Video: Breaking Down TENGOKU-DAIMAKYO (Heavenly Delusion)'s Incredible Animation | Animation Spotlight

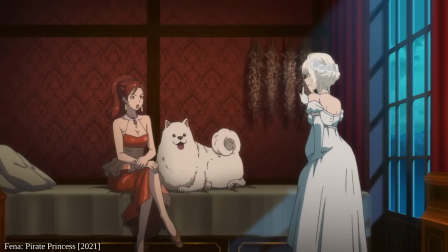[8:17]
The screenwriting team here are all people with experience in crafting original stories,
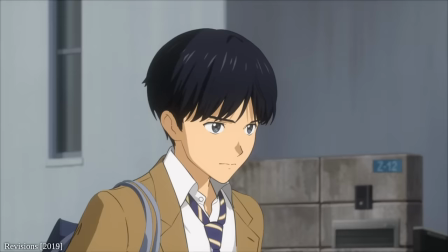[8:22]
and the lead screenwriter Makoto Fukami in particular is well acquainted with cramming big brain sci-fi into limited runtimes.
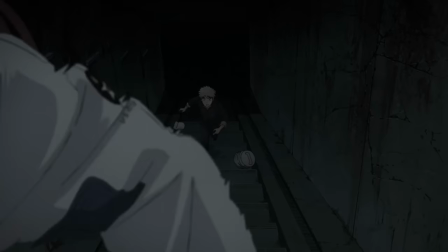[8:30]
Basically, from a manga reader's perspective, Heavenly Delusion runs at a breakneck pace and cuts a lot of stuff from the original.
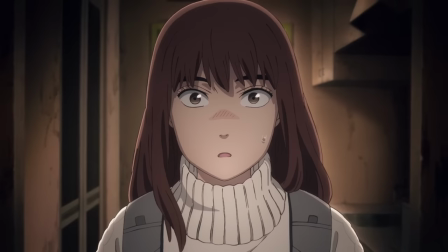[8:38]
Some of that, as I mentioned before, are crass jokes, but there are also conflicts, moments of body dysmorphia for Kiriko, and valuable character vignettes.
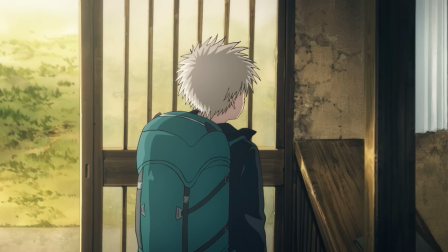[8:47]
But in doing so, they've covered 6 volumes of material.
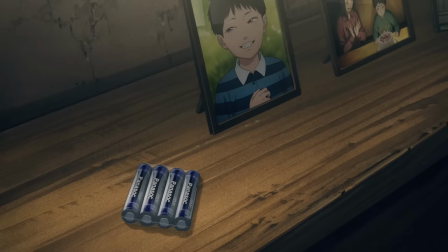[8:51]
If they were to greenlight a season 2 now, there's not much currently available to cover.
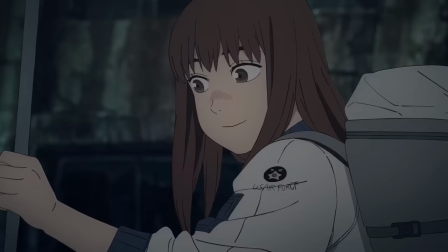[8:56]
However, even with all this talk of cutting and cramming, I believe that to someone who hasn't read the manga, it doesn't actually feel rushed.
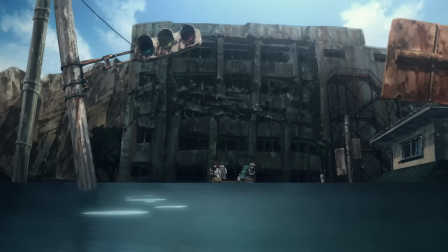[9:04]
The moments they've cut are on detours or digressions.
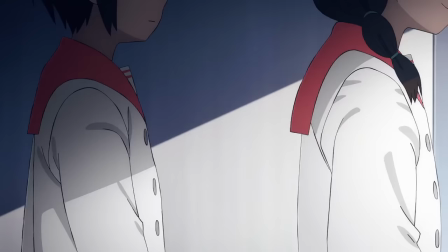[9:07]
Of course, I'm sad some of it didn't make it in, but it still feels like we're joining Kiriko Amaru for every step of their journey,
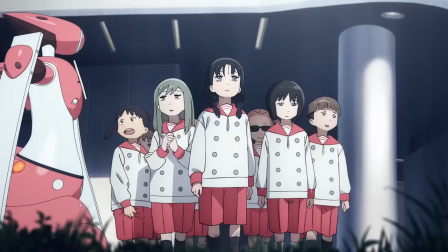[9:14]
and the school sections already felt fragmented to begin with.
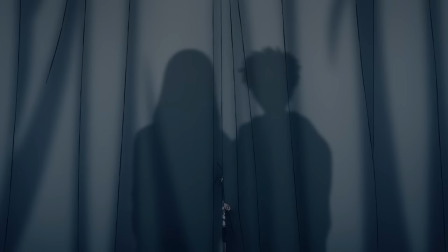[9:18]
Instead, and this is where I think the crew's experience in original storytelling lie, they trust the rest of the creative team to fill in the gaps.
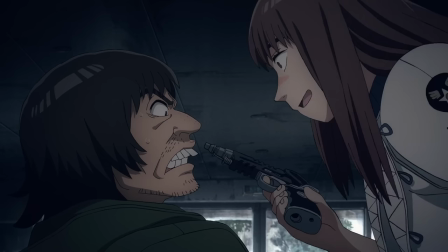[9:26]
There are parts of their personality that can be expressed through character animation and voice acting.
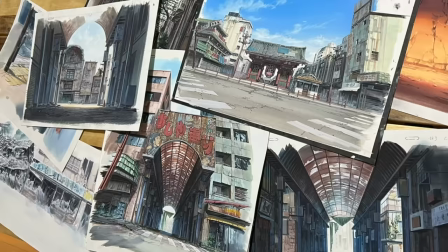[9:31]
There are parts of the world that we can see in background director Yuji Koneko's gorgeous artwork that needs no further explanation.
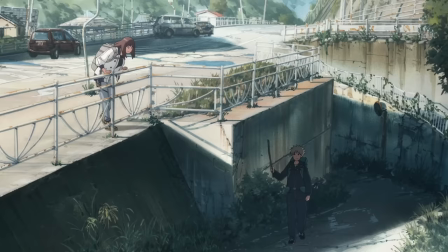[9:38]
Why have the characters sit and explain where they're going to go when you can just have one of the industry's greatest artists draw them all?
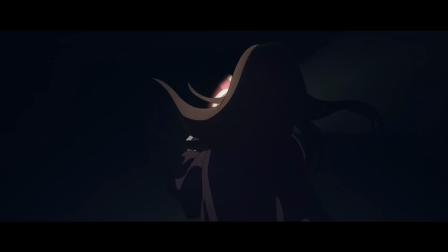[9:45]
In fact, because of this, not only does it still feel like a respectful adaptation of the original,
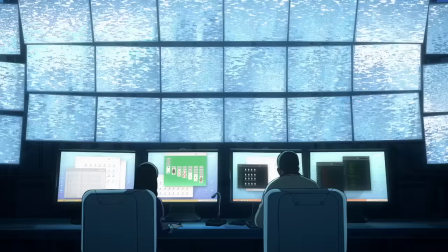[9:51]
but there are cases where things are actually made even clearer through editing.
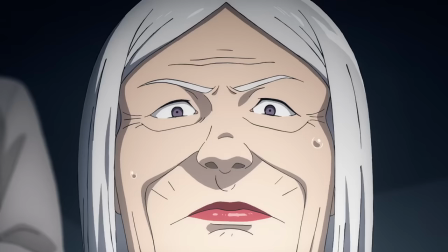[9:55]
I'm still debating whether they count as spoilers, but the identities of man-eaters and the secrets behind the timeline are made even more explicit in the anime version.
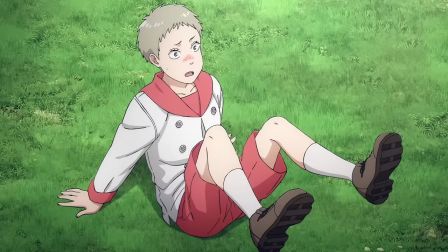[10:04]
Hey, maybe I'm just an idiot, but there were a lot of things that took me way longer to figure out in the source material.
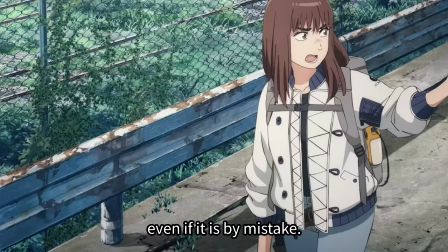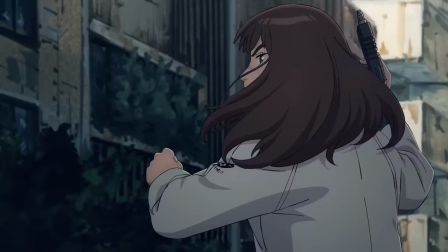[10:16]
But, even with that said, you should absolutely still read the manga.
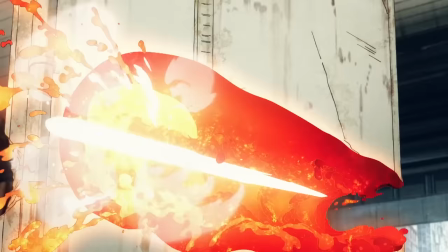[10:20]
Even with the excellent character animation, the cool fights, the detailed backgrounds and the engrossing voice acting,
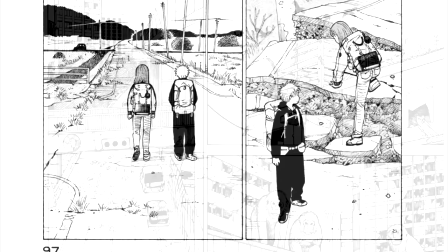[10:26]
it's still worth remembering that Ishiguro himself is also an excellent artist and storyteller.
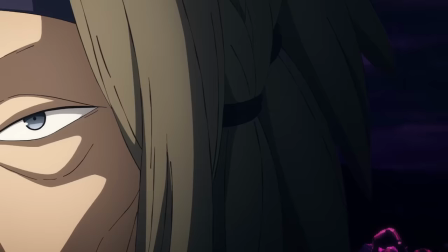[10:31]
Anime isn't a replacement for manga, it's just another version, and this story with all its mysteries,
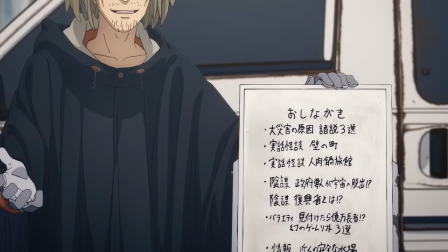[10:38]
hints, questions, and then questions about those questions, deserves to be experienced twice.
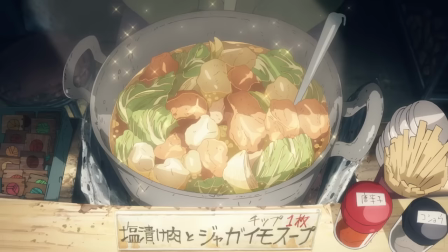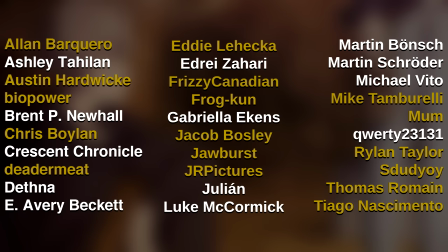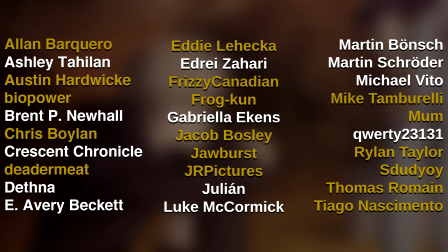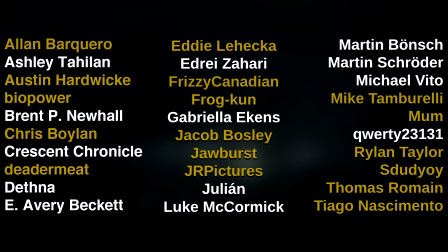[11:02]
FrizzyCanadian, Frogkun, JacobBoseley, Jawburst, JRPictures, MyOwnMother,
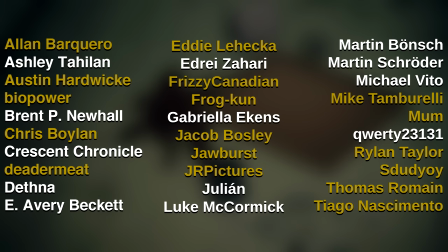[11:08]
RylanTaylor, StudYoy, TomaRaman and TiagoNasamentu. To help keep this channel running, please consider supporting it on Patreon.com slash TheCanipaEffect.